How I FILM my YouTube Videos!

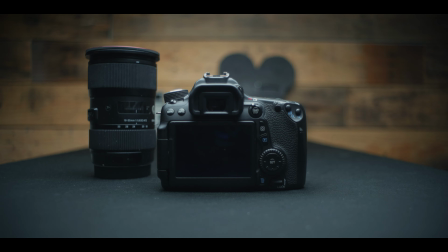502s
So I typically try to adjust the softbox so it's not hitting that background as much as it is now. And I just have that nice warm light.
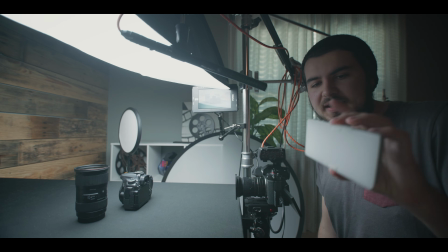510s
And sometimes if I'm feeling adventurous, I'll use one of these pocket LED lights, set it to warm at a very low intensity.
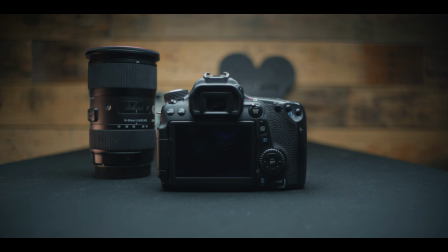518s
And I can kind of set that off frame, and that provides a nice edge light, nice glow.
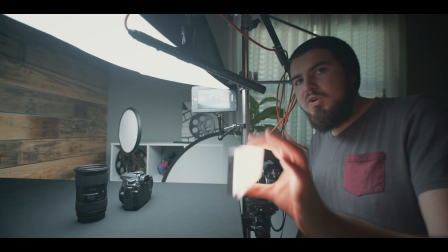524s
Gives a little bit more separation, which looks pretty good. If you're wondering what this light is, it's the Iwata GL bicolor pocket light.
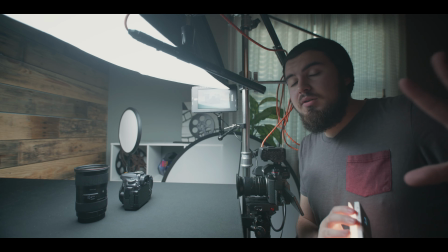533s
I've done a review on this on my channel. I'll leave links to all the products I talk about in the description down below.
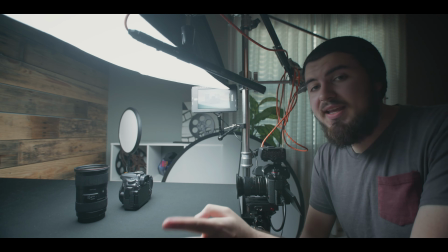539s
That way you can check it out. So I also have a different camera setup that utilizes a top-down angle.
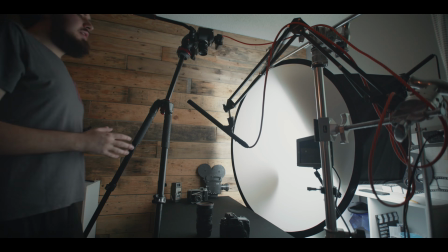545s
So let me show you that right now. So I don't typically set up a boom for this scenario.
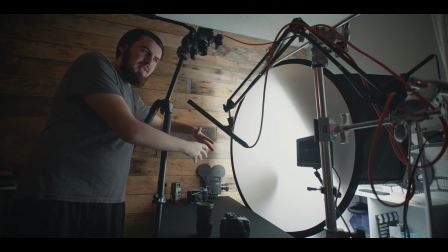553s
I usually just leave the on-camera mic and that just picks up the product shuffles and noises.
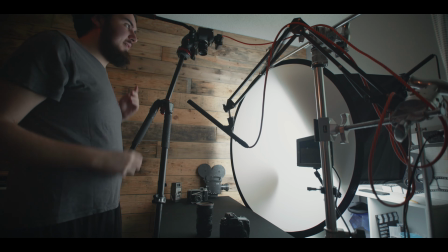559s
But I guess I can use this boom because I'm reusing this entire contraption again.
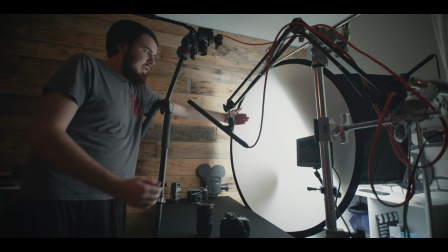565s
And essentially the lighting is using the 5-in-1 reflector on the opposite side, which provides a really nice,
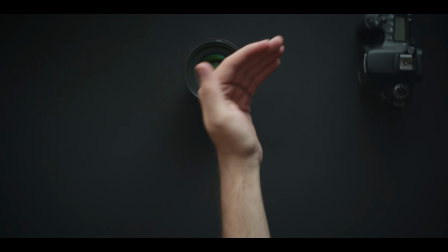574s
even yet soft, dramatic look. You still get some dimension, but everything's not too flat.
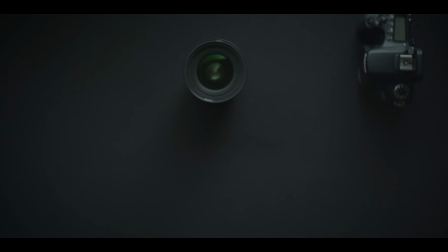582s
Right up here, I have a 50mm lens, full frame. Actually works very nicely here. But having this on a nice, I have a little black tablecloth here.
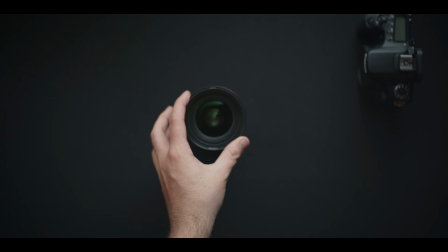594s
Sometimes that alone is a little bland. So instead, I found ways you can just decorate the frame.
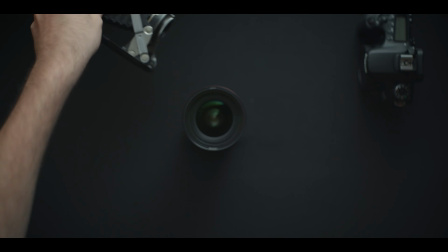601s
So old props like this old camera. You can set that to the side.
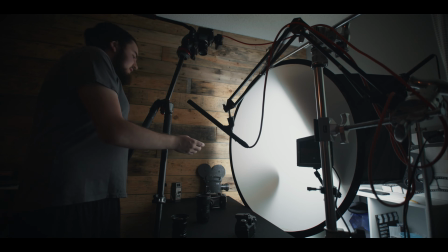607s
You can throw up another lens, another camera. Really just anything that you can find that kind of adds a little bit of interest.
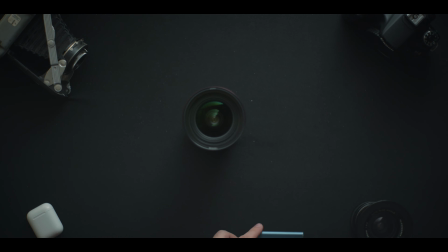615s
You want to stick it on the edge of the frame.
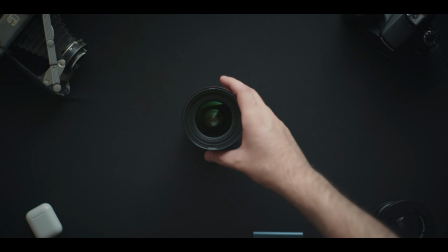618s
And so I probably would zoom in a bit more, but this is nice when you can hold the prop
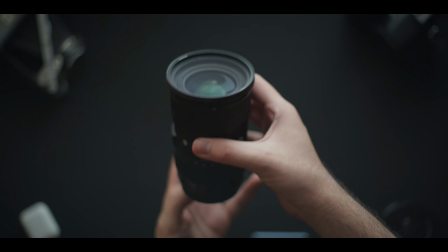626s
and it looks something like that. So a very nice clean look.
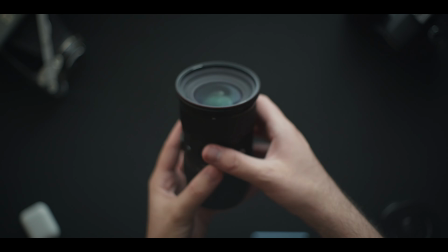631s
The shadows fall this way towards the camera, and I'm still able to really focus on the product.
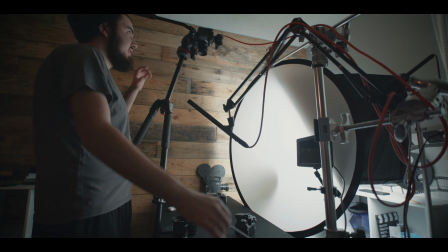638s
Also, I can utilize the HDMI. I can move that, clamp it onto the tripod.
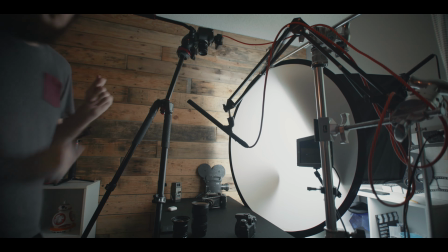643s
That way I have a better angle if I wanted to do so. And this is where I make my YouTube videos. This is my editing station. Front and center is my lovely 32-inch Acer monitor. I'll leave the exact model in the description because I don't remember it. But it's a nice 32-inch. It's only a 1440p display, but it's sharp. It might as well be 4K. Plenty of real estate. The way I've set up my Premiere, I have a nice long timeline, so it's really nice to edit with. Speaking about computer processing power, I am using my Hackintosh that I built last summer. It works really well with Premiere. When I throw like heavier footage, like 10-bit 4K files, it handles it pretty well. I learned a lot when building the Hackintosh, so it was really a great learning process. Sometimes it has its drawbacks, its quirks, but what a computer doesn't.
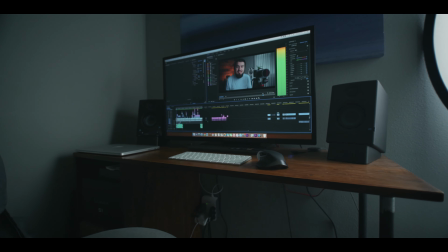705s
I have these speakers. I didn't own any speakers for the longest time, and when I got these, I was very impressed. Just the audio quality. I can't believe I didn't have that before. These have Bluetooth, so I can actually connect my phone. So if I'm watching YouTube videos or listening to music, you still got nice audio quality. Before this, I was using a 2015-inch MacBook Pro. I don't know how I did it. I was using Final Cut Pro, and yeah, don't really want to go back. I like having good processing power. It's kind of like when I shifted from editing on my iPad to the computer. It's like you don't want to go back if you don't have to.